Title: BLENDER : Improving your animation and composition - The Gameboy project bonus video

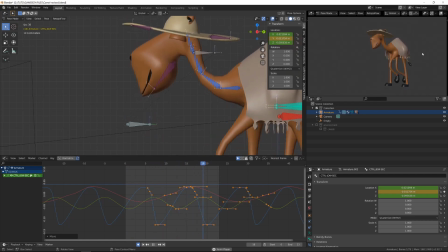489s
Now I need to fix the issue of the clothes on the back of the character.
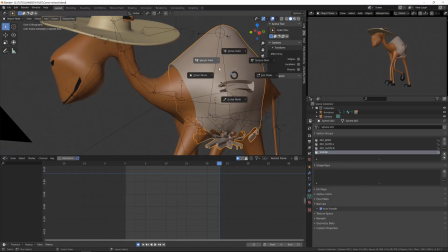493s
So what I will do is that I will use a shrink wrap modifier,
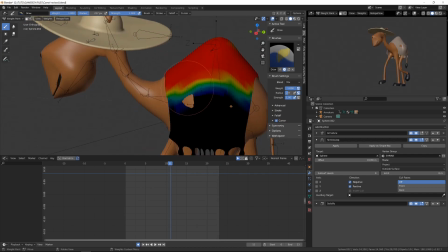497s
and using vertex group I will limit its effectiveness on top of the character on top of his back.
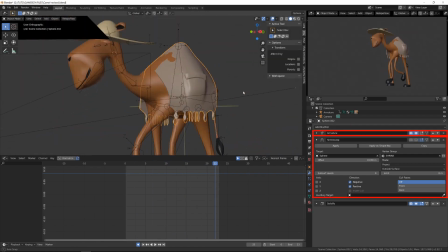506s
Since the modifier is placed after the armature modifier, once the character is deformed or animated,
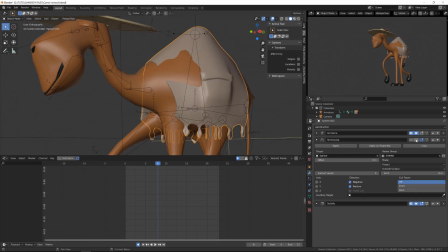515s
then the shrink wrap occurs and we'll stick the cloth on the skin of the character.
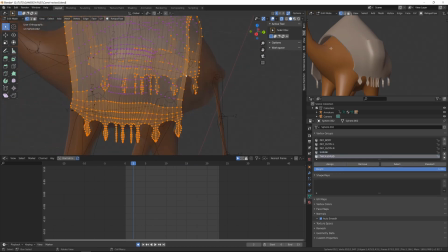522s
Then in the final stage, I've just revised a bit the topology of the cloth because there was a little
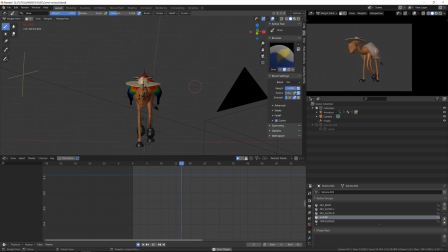529s
issue with the solidify modifier since the pocket on the side was a closed mesh.
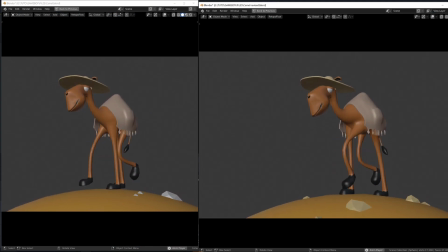537s
Here you can see on the left the original animation and on the right the one I fixed. There is still room for improvement, but that's a little better.
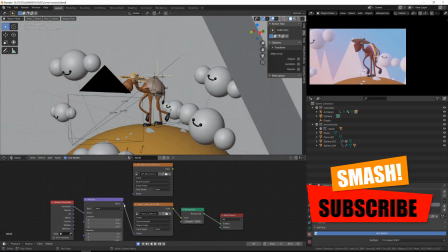547s
On this specific artwork, animation was the field that required the most work to be improved.
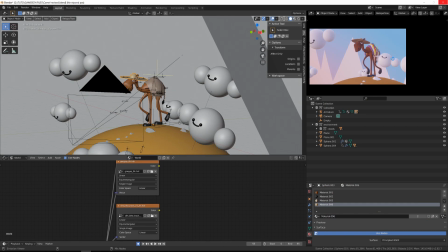554s
But lighting is also very important, and in this case, using the HDRI Chiara down from HDRI Haven wasn't the best choice because it's very smooth,
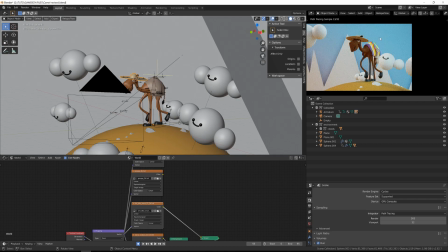568s
but when I see this character I immediately think about the desert or something with a very shiny and warm sun.
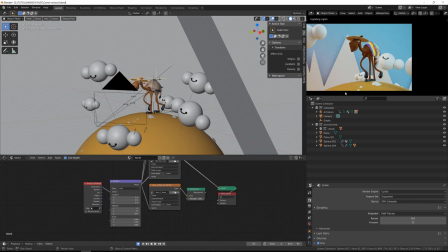576s
So I've downloaded new HDRI from HDRI Heaven,
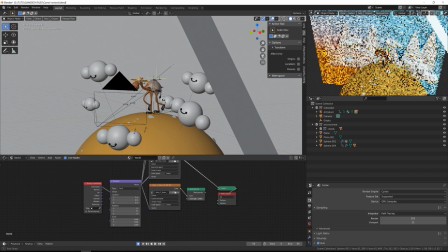581s
you will find the link in the description of the video, and I find some that would better fit.
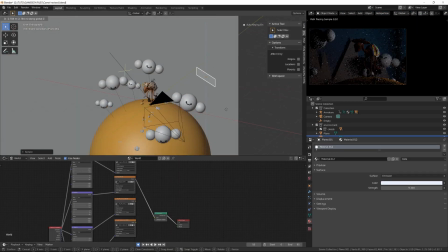587s
Then I've revised the backlight because it was a little too big and a little too strong,
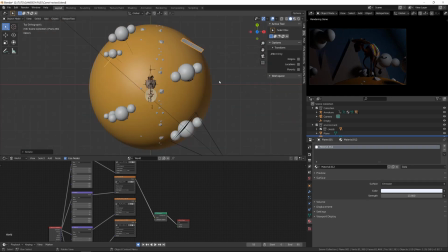592s
so it wasn't putting a lot of blue in the global atmosphere while I wanted something warmer.
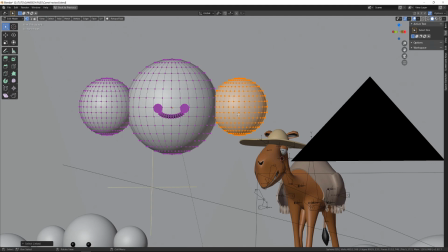600s
Then I was a bit concerned by the cloud's head because
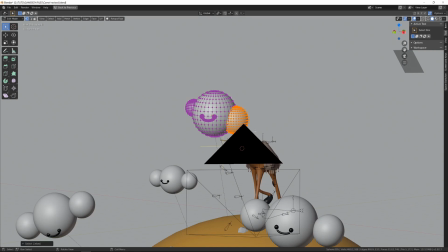605s
separating those parts that much make them look like little robots more than different clouds.
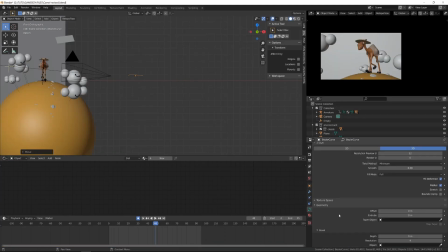611s
So I've been experimenting different shapes using curve to create new
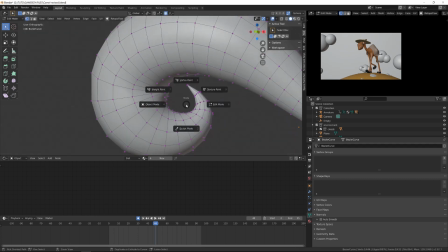617s
shape of cloud so that we don't do exactly the same as in the previous course.
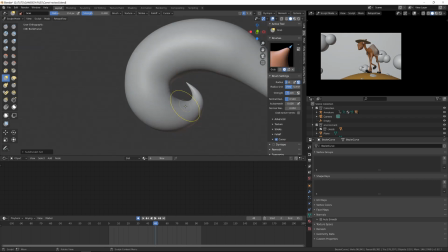622s
But in the end, I got back onto the round shaped clouds because this new shape
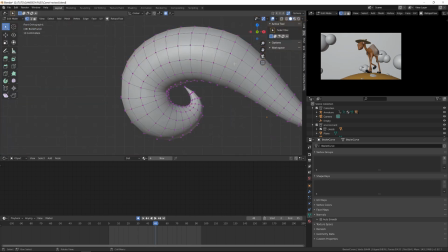628s
didn't really read well and they looked like little flying poop in the sky.
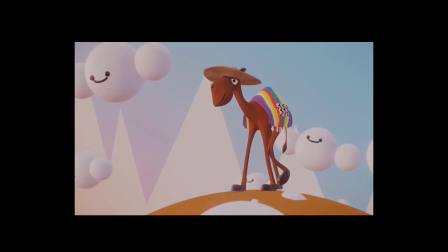634s
The other thing that was a bit bothering me was those pointy mountains in the back.
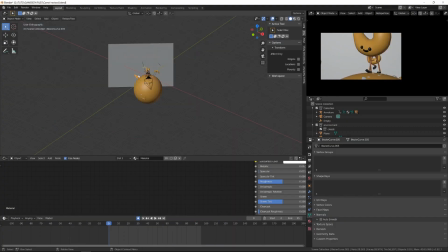640s
These white colors made me think of the snow, so it didn't really fit what I was thinking about for this artwork.
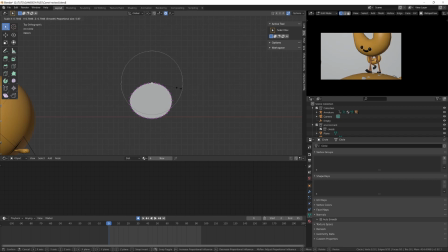648s
So I've created smooth and rounded plane to create some dune silhouettes that will be seen in the back of the character.
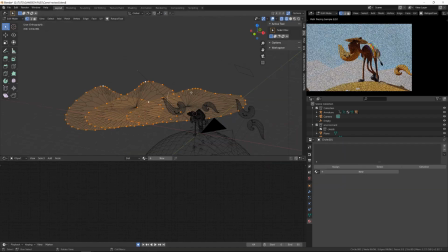658s
Once they were modeled,
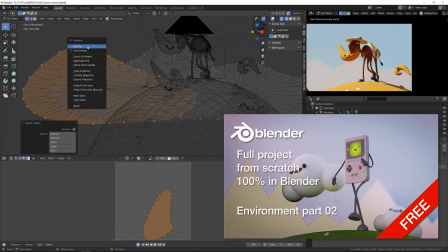660s
I've unwrapped them so that I can easily play with the mapping node to wrap a gradient color on top of it.
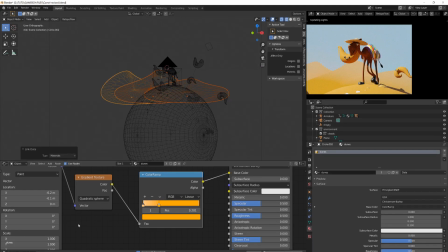668s
This is something we have covered in the very last chapter of the course.
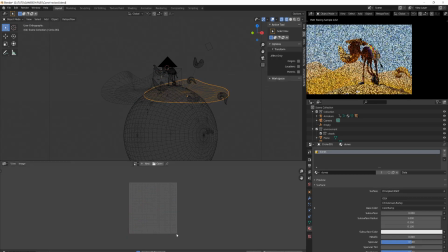672s
From there, we can see that we have really modified and, I believe, improved the mood of this scene.
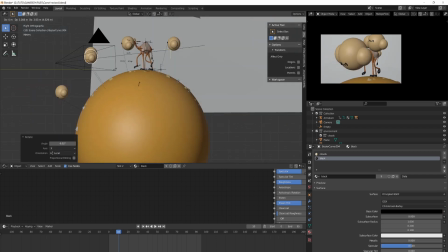680s
From there, I've just fixed the shape of my cloud and I've added a bit of depth of field onto the camera.
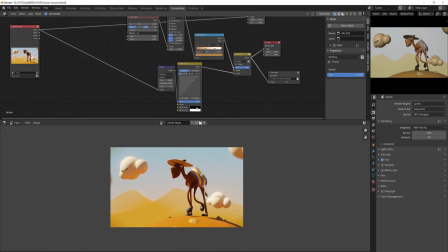688s
I've checked its compositing and it was already very good. And the fun fact is that Elawi in his compositing has used very warm color. So I do believe that in the back of his mind he was thinking about or feeling that his character had to be in a warm atmosphere.
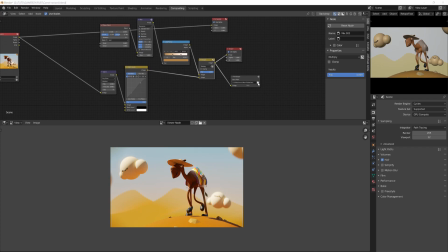708s
So then I just add to heat render and here is the final result.
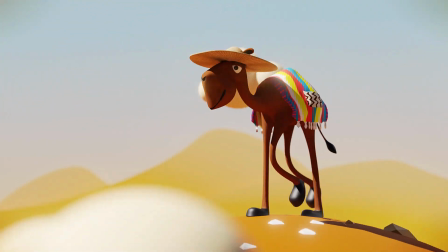715s
So you can see that fixing a bit the animation but working on the compositing was a big deal here.
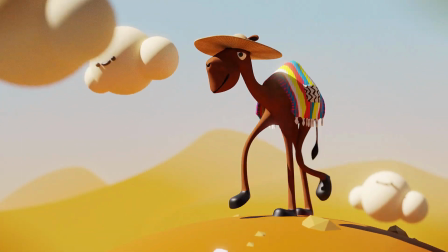722s
And if you want to follow this course, it's totally free.
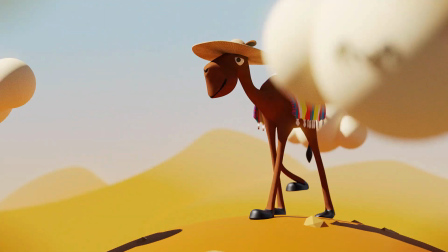726s
Just check out the link at the end of this video and please subscribe and give a like if you've enjoyed my content.
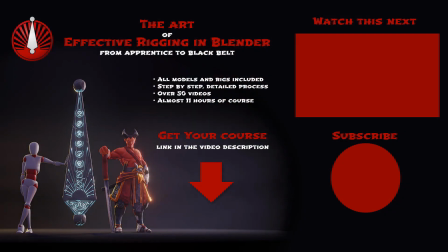733s
See you!